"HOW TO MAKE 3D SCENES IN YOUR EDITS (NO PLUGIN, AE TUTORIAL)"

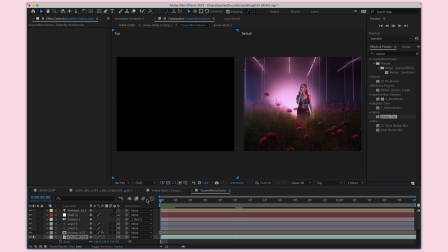[8:21]
And then I'm just going to be moving it a little bit ahead, so it's like in front of Ariana.
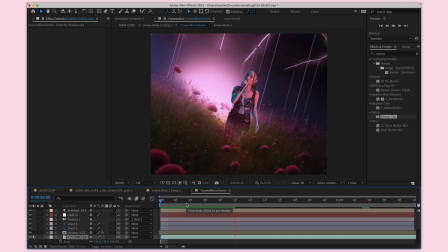[8:27]
And then when we click play, this already looks so cool.
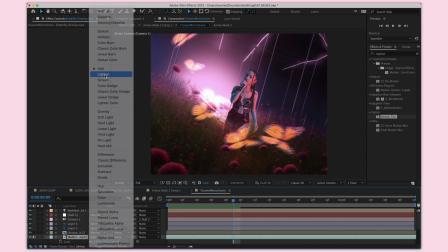[8:33]
I love it. I am going to change it to lighten, because add was making them a little bit too glowy for me.
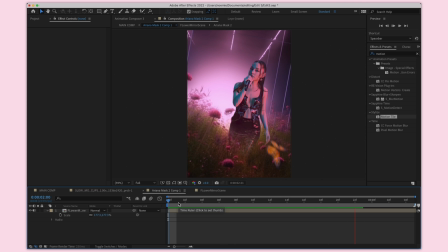[8:42]
And I think something like this looks super nice. I love it. I love how this looks.
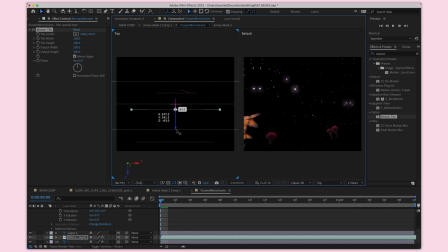[8:52]
And then here's just a quick time lapse of me adding in overlays just to make the scene feel more complete.
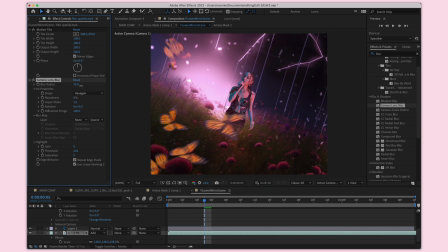[8:58]
I thought these were nice, but I did add camera blur on them to make them look cool.
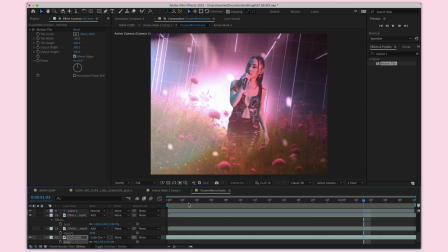[9:03]
I also added like a light flare and a grid overlay in the back.
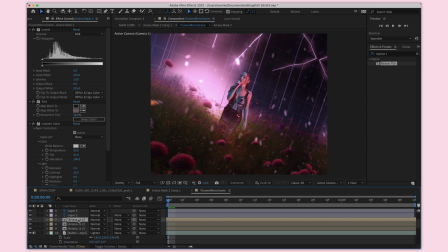[9:08]
At this point, my sister had FaceTimed me, so I couldn't show the clip because my face and her face were in the screen, but this is what I did to the scene. I just added the grid overlay, and I made sure to make it 3D as well.
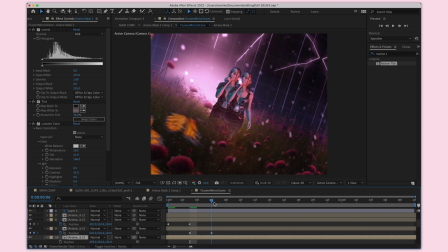[9:24]
Now what I'm going to do is, I was just experimenting, but I actually really liked how this looks, and I made Ariana, the mask of Ariana, like duplicate in the back.
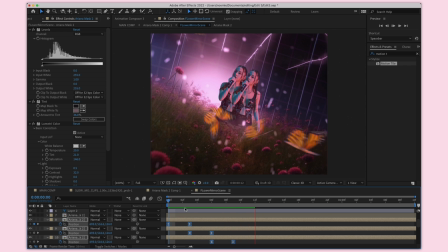[9:34]
I thought this was super neat and I liked how it looks. So I'm basically duplicating the mask, and then with the position keyframe,
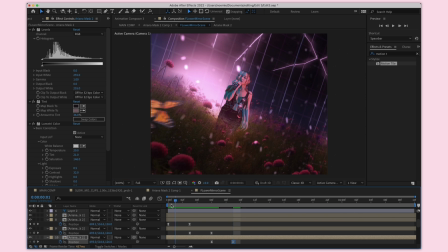[9:44]
making it slide a little bit from the back, making sure those are all on easy ease.
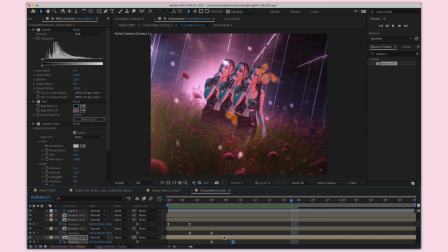[9:50]
I don't have motion blur just yet because it makes my computer slower, but make sure to have motion blur on all your layers and to turn it on after.
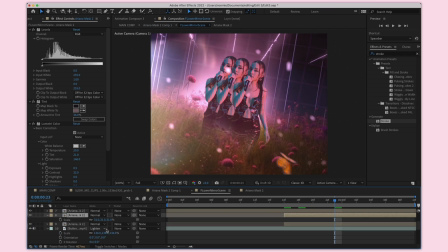Now what I ended up doing on the duplicate Ariana's in the back is adding CC radial blur on 5,
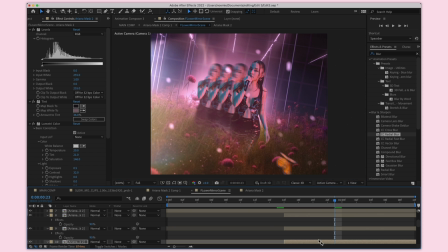[10:16]
and I thought that looked super cool and it kind of helped keep the focus on
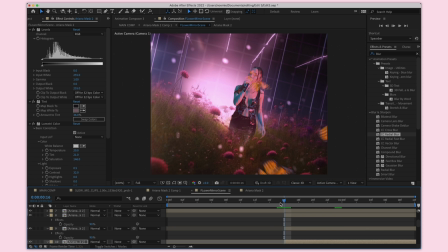[10:20]
the first Ariana in front while giving this cold blurry look in the back.
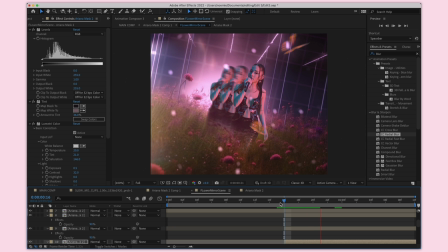[10:25]
I just really liked how this looked. Most of me editing is just trial and error, trying things on, seeing if it looks good.
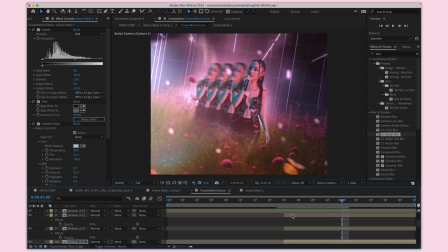[10:31]
So that's how I came up with this one.
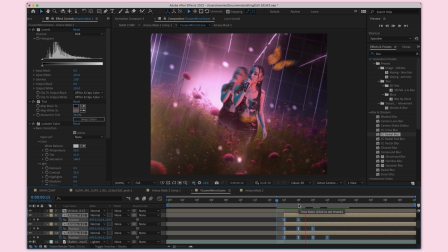[10:35]
Making sure the positions here are all highlighted, easy ease to make sure that it's smooth.
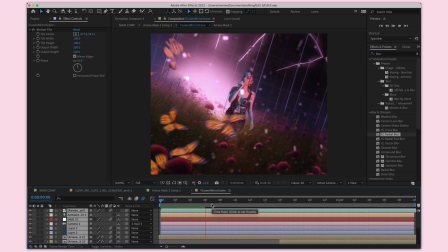[10:43]
And this is the final result. I did turn on motion blur and have it on all my layers, as you can see, but this is how it looks in the end. I'm really pleased with this. I think it's super cool. Let me know if you like this format where you're just watching me edit and come up with stuff on the spot.
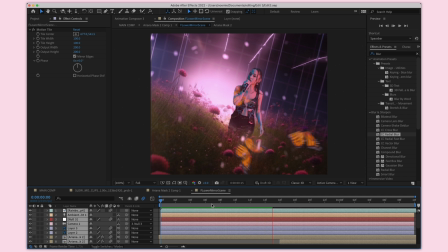[11:01]
If you guys have any questions at all about this, leave them in the comments and I'll be answering them.
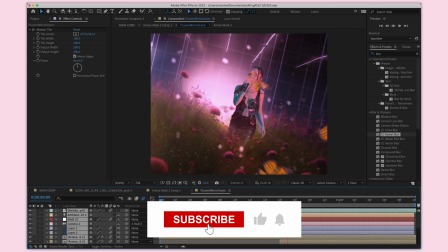[11:07]
But I hope this gives you an idea of how to make a 2D image 3D.
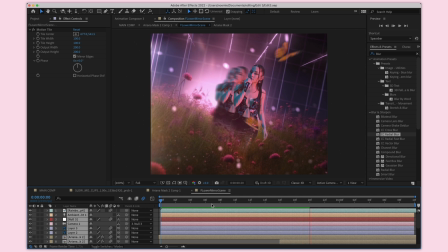[11:12]
I do have another method that's a little bit more complex than this that I do want to show in another tutorial.
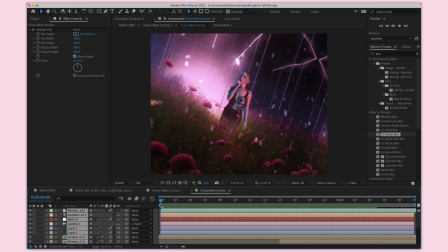[11:19]
It's showing how I did the intro of this one. Thank you so much for watching. Give this video a like if you liked it, and I'll see you in my next tutorial.
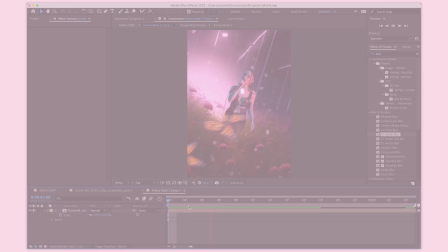[11:28]
Bye, guys.